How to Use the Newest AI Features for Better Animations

You may be aware of some new features from Midjourney, Runway, and LeiaPix. Well, this video is going to show you how to use them to make better AI movies. Let's start with Midjourney's new Inpainting feature, Vary Region.
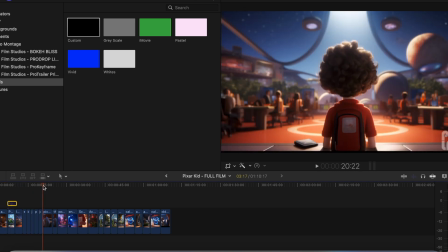(0:13)
I've been storyboarding a video I'm working on that I want to be as good as a real Disney movie, and to do that, I'm going to need characters that look similar shot to shot.
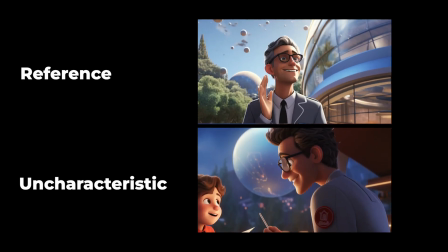(0:22)
Well, Midjourney makes that pretty challenging, and in this case, the professor I have looks about 20 years younger than my other photo of him.
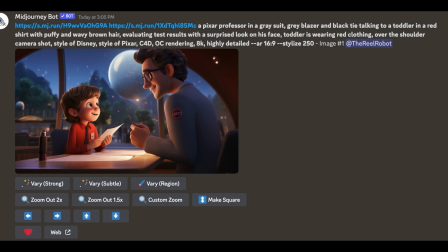(0:28)
But Midjourney's new Inpainting feature can help me change this characteristic and match the other photo better.
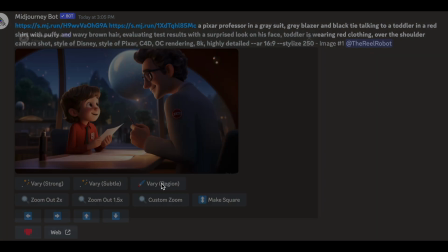(0:34)
So when you upscale a Midjourney image, you click Vary Region and select an area of the image that you want to give a new prompt to.
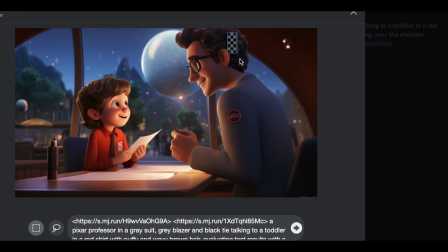(0:41)
You choose between a square or a lasso tool and capture the area, just the area you want.
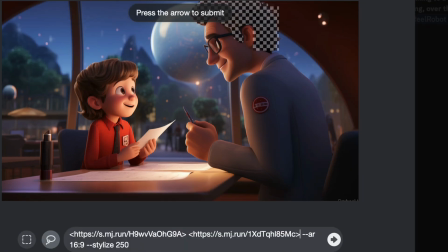(0:47)
So what I'm going to do is use a link to an image of the other professor who has gray hair, and then I'm also going to type in gray hair in my prompt.
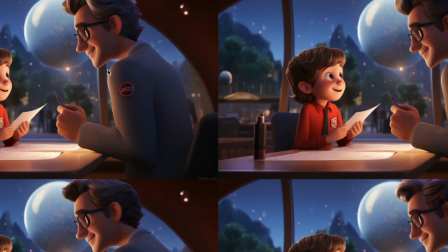(0:54)
And now what I'm going to get is shots to choose from that follow the gray hair prompt and look more like the other professor.
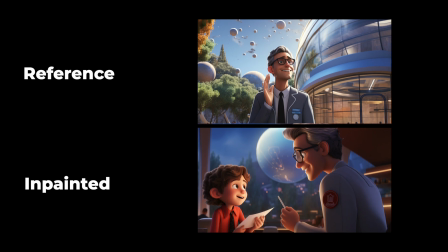(1:01)
And this lets me continuously work with the same character across multiple different scenes throughout my movie.
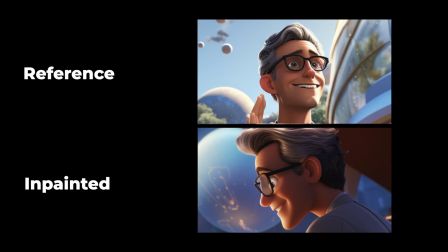(1:07)
So as you can see, it actually looks pretty good. I can do things still like modify parts of his uniform or modify facial features like his nose.
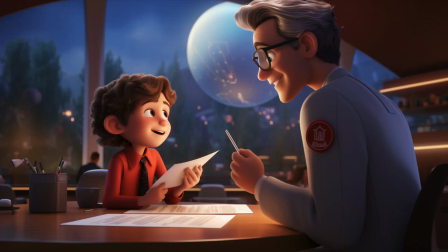(1:15)
But for the average viewer, this is probably enough for them to believe it's the same person as the last scene.
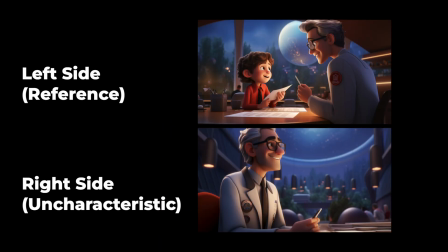(1:20)
Now in other images, I did get the gray hair right away, but other fine details in the background didn't match other shots.
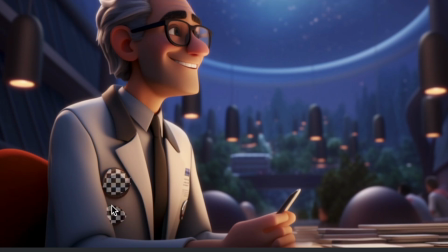(1:27)
So first, I'm going to modify his badges to make them the color of other shots, which was red.
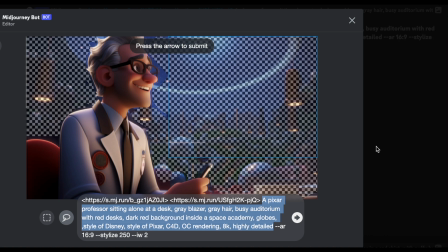(1:33)
So I'll just put in a little prop there. Then I'm going to get into the background. And now I'm going to bring Midjourney some more reference images of the kind of background that I'm going for. If you don't know how to do this, make sure you watch my other animation video, which will show you how to copy an image address and paste it into a prompt.
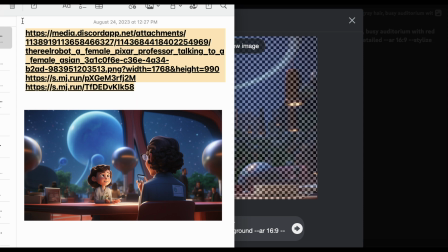(1:48)
So we're going to paste those links into my Vary Region prompt, and now it's going to know what kind of background I'm looking for.
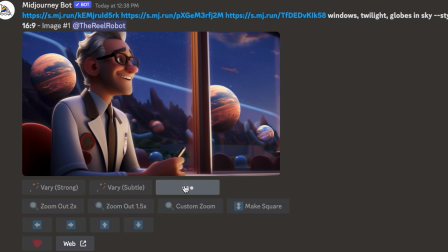(1:55)
Now you're probably going to have to use Vary Region a few times per image to get it the way you want. There's going to be objects in there that you don't want to have,
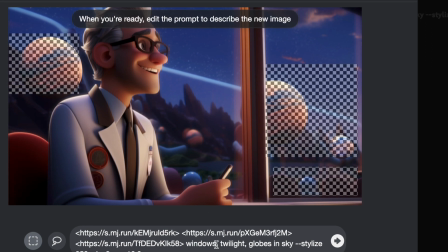(2:01)
make sure that you highlight them, and find a way to remove them in the prompt, whether you see blank landscape or replace it with something else.
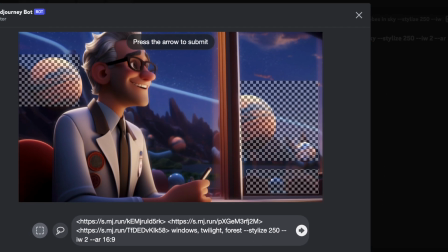(2:08)
And now what I'm going to do is make it a bit more of just a pure forest background since that better fits what's already in the image, but also fits the previous shots that I have.
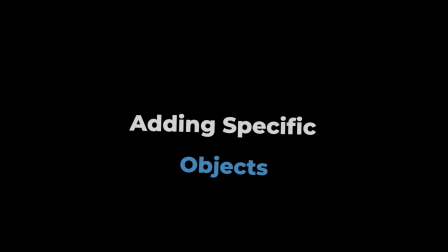(2:17)
And now the professor's background is going to fit with my other scenes. One last thing I want to show you is adding very specific objects.
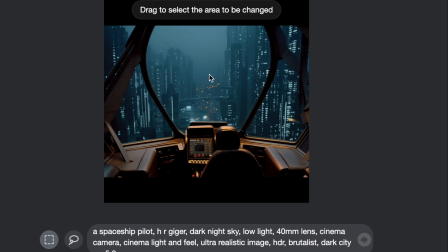(2:25)
So I want to add a crashing spaceship in the distance here, but I want a specific look to the fire coming off the ship.
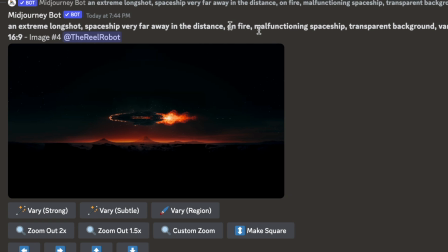(2:31)
I want it to be very clear that it's about to crash. So I'm going to separately generate an image of the style of crashing spaceship that I want,
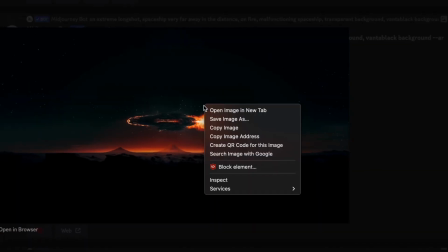(2:38)
and I'm going to copy the image address for it so that I have the link that I can paste into my Vary Region prompt.
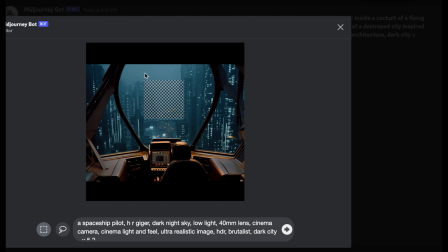(2:45)
So now I'm going to use Vary Region to highlight the part of the image where I want to see the crashing ship,
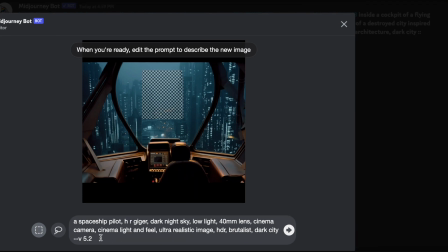(2:50)
and then I'm going to replace the existing prompt with the link to the image of the ship that I've already copied,
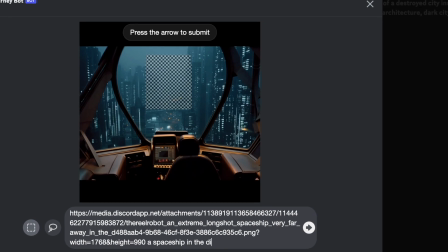(2:55)
paste it right in there, and add a basic prompt to be sure Midjourney understands what it is and that it's actually a spaceship you're putting in.
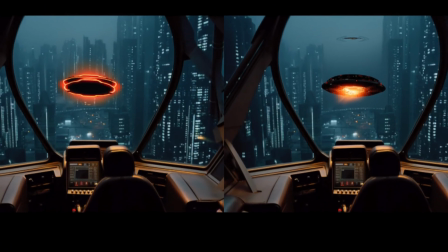(3:02)
So you can see it's definitely not perfect, but there's a one-to-one mapping with the color of the fire that's been carried over here.
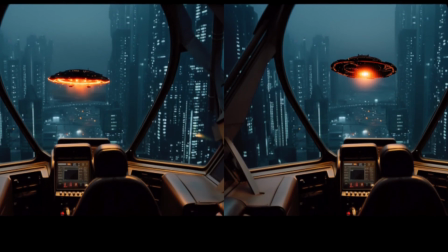(3:08)
So if you do a few more Vary Regions, or just a few more attempts in general, you can make it look more like the original spaceship.
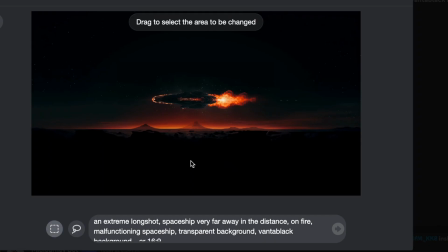(3:14)
One last thing as we wrap up on Midjourney is you can use the composition of an image Midjourney already gave you to make your next image follow its patterns. What I mean by this is if I take the crashing ship and I highlight its regions and prompt it with a new object,
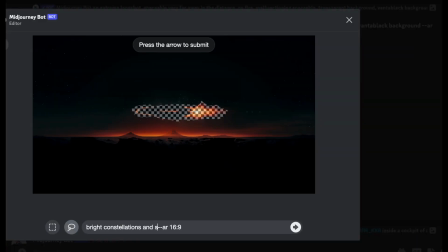(3:29)
which is constellations, I can use the original shot to create a star pattern in basically the same shape as the ship, which will give it an interesting look. Other artists have been using this technique to create optical illusions and very interesting works.
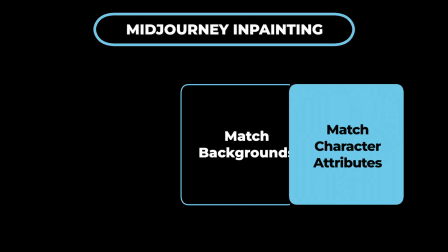(3:44)
So to recap, Midjourney's Inpainting can help you get consistency in your scenes if you match character attributes to other shots,
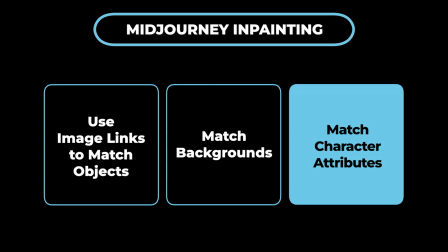(3:51)
match backgrounds, and match or specify certain objects.